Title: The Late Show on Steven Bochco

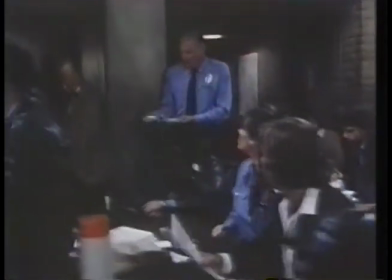(4:01)
Handheld cameras and unconventional editing were combined to give hill street a congested messy
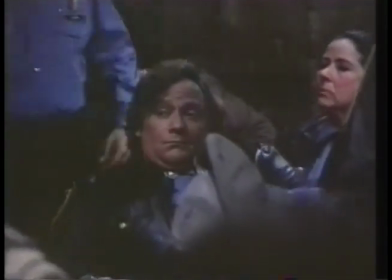(4:06)
look to mirror the chaos of real life in the roll call scenes for example i instructed the editors contrarily to what we always do to use the bad film and not use the good film every time the camera settled down and got reasonably into a close-up an acceptable close-up i would say cut away get a walk get off of that now this is a slight exaggeration But what we tried to do is use all the junk,
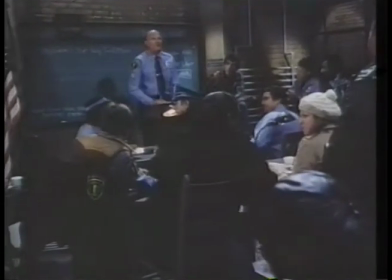(4:34)
all the pans and the focusing and the misframings and all of that. We tried to use all of it.
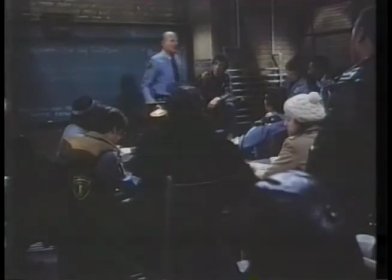(4:40)
So, again, out of this mess came these people. The handheld camera is something that you might see at some underground film festival in New York, but was only seen on television in the midst of a breaking news event, maybe.
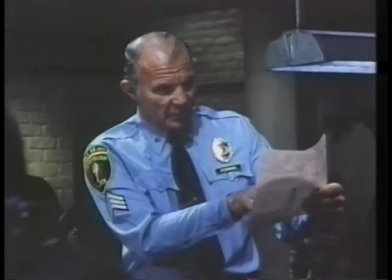(4:57)
And to see this in a cop show,
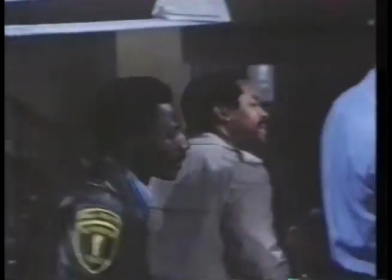(4:59)
that whole feel of the shaky camera that went against all the slickness that American television was based on it, that caught people's eye. The Wall Street Journal discovered that the high-end, the BMW crowd, was watching Hill Street Blues. And the demographics were very wealthy, top-end people. It seemed to be appealing to exactly that audience that advertisers are most enamored of reaching. So they were getting top dollar for their advertising minutes on Hill Street.
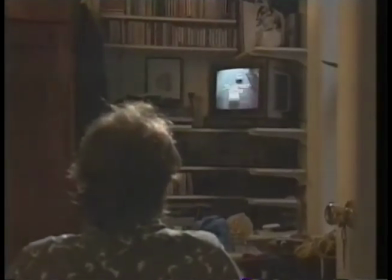(5:38)
What Bochco demonstrated with Hill Street Blues was that networks like NBC could make a lot of money from programming targeted not at a mass audience,
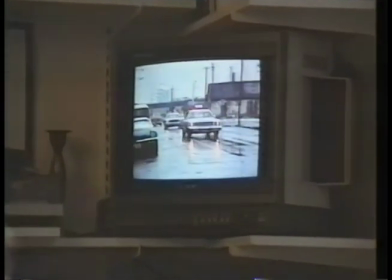(5:47)
but at a smaller, relatively high-income group. Bochco's skills in bringing in these viewers were becoming highly prized at a time when the networks were
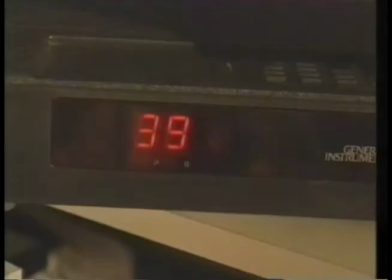(5:55)
losing their mass audience to home video and the multitude of new cable channels that were opening up.
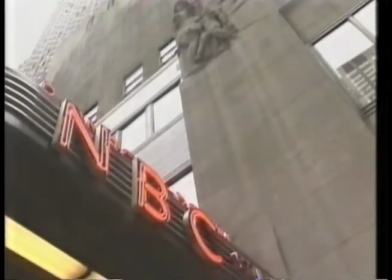(6:01)
Ultimately, Hill Street Blues helped NBC become not just the most popular network in America, but the number one network with class. All of us at NBC at the time wanted to be associated with the better product. that Hill Street represented and St. Elsewhere and Cheers and certain other shows. And we did indeed sort of capture that title, and it helped, so that eventually we were both good and popular, and that's a combination that you can't beat.
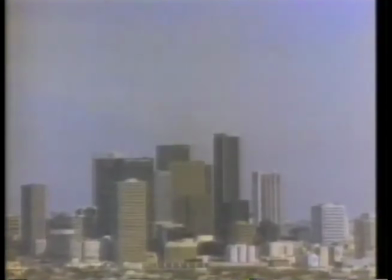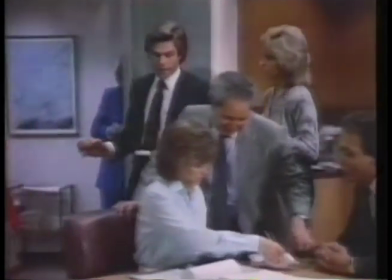(6:38)
Bochco's skill at reaching an upmarket audience really came into the fore with L.A. Law.
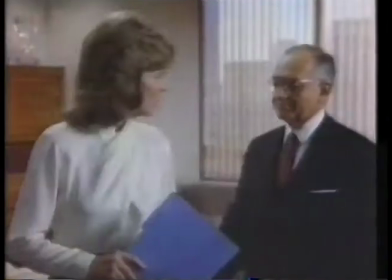(6:43)
This so-called designer courtroom drama has a look characters and stories crafted to appeal to the affluent young professionals of the late 80s.
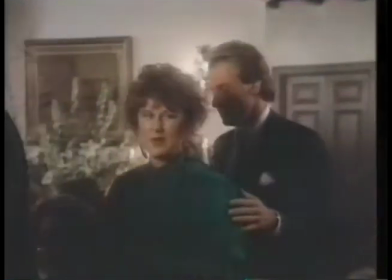(6:53)
L.A. Law updated the familiar format of the TV law show with wit and glitz, and it quickly became a big commercial hit.
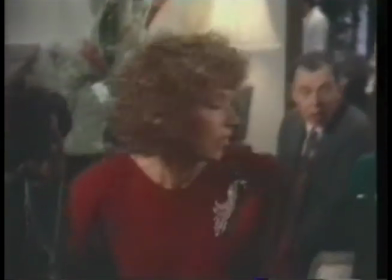(7:00) Weddings always make me cry. Two to one, this marriage doesn't last a year. Sheila, I'm warning you.
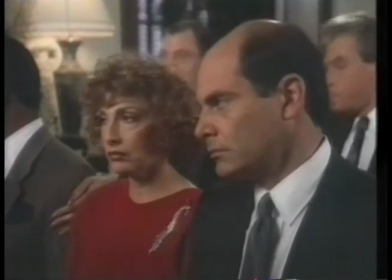(7:07) Might I suggest that since the two of you seem incapable of getting in the spirit of this occasion, you might take your leave now.
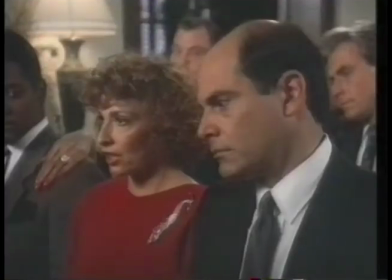(7:13) And might I suggest that you are a totally, inconceivably pompous, self-important bag of wet brownies?
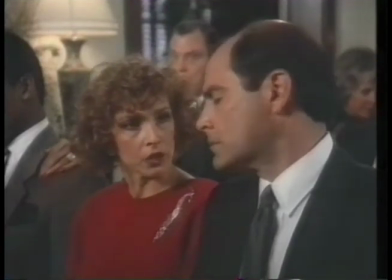(7:23) Sheila, how could you say that to him? Because you don't have the courage to do it yourself. For 20 years, you've let him step all over you.
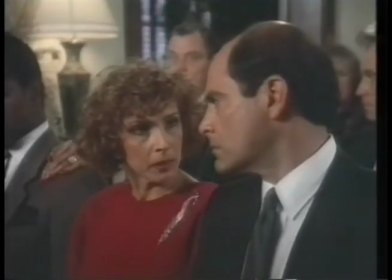(7:31) He steps on you at the office, and then you come home and step on me. You're manufacturing this, Sheila.
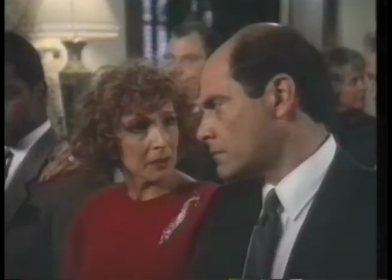(7:36) I'm sick of the Douglas. I'm sick of you. I'm sick of your bald head and your hairy back.
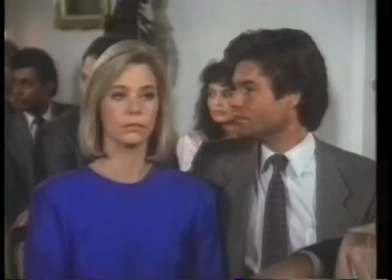(7:41) I'm sick of your three-piece suits and that stupid pocket watch of your father's with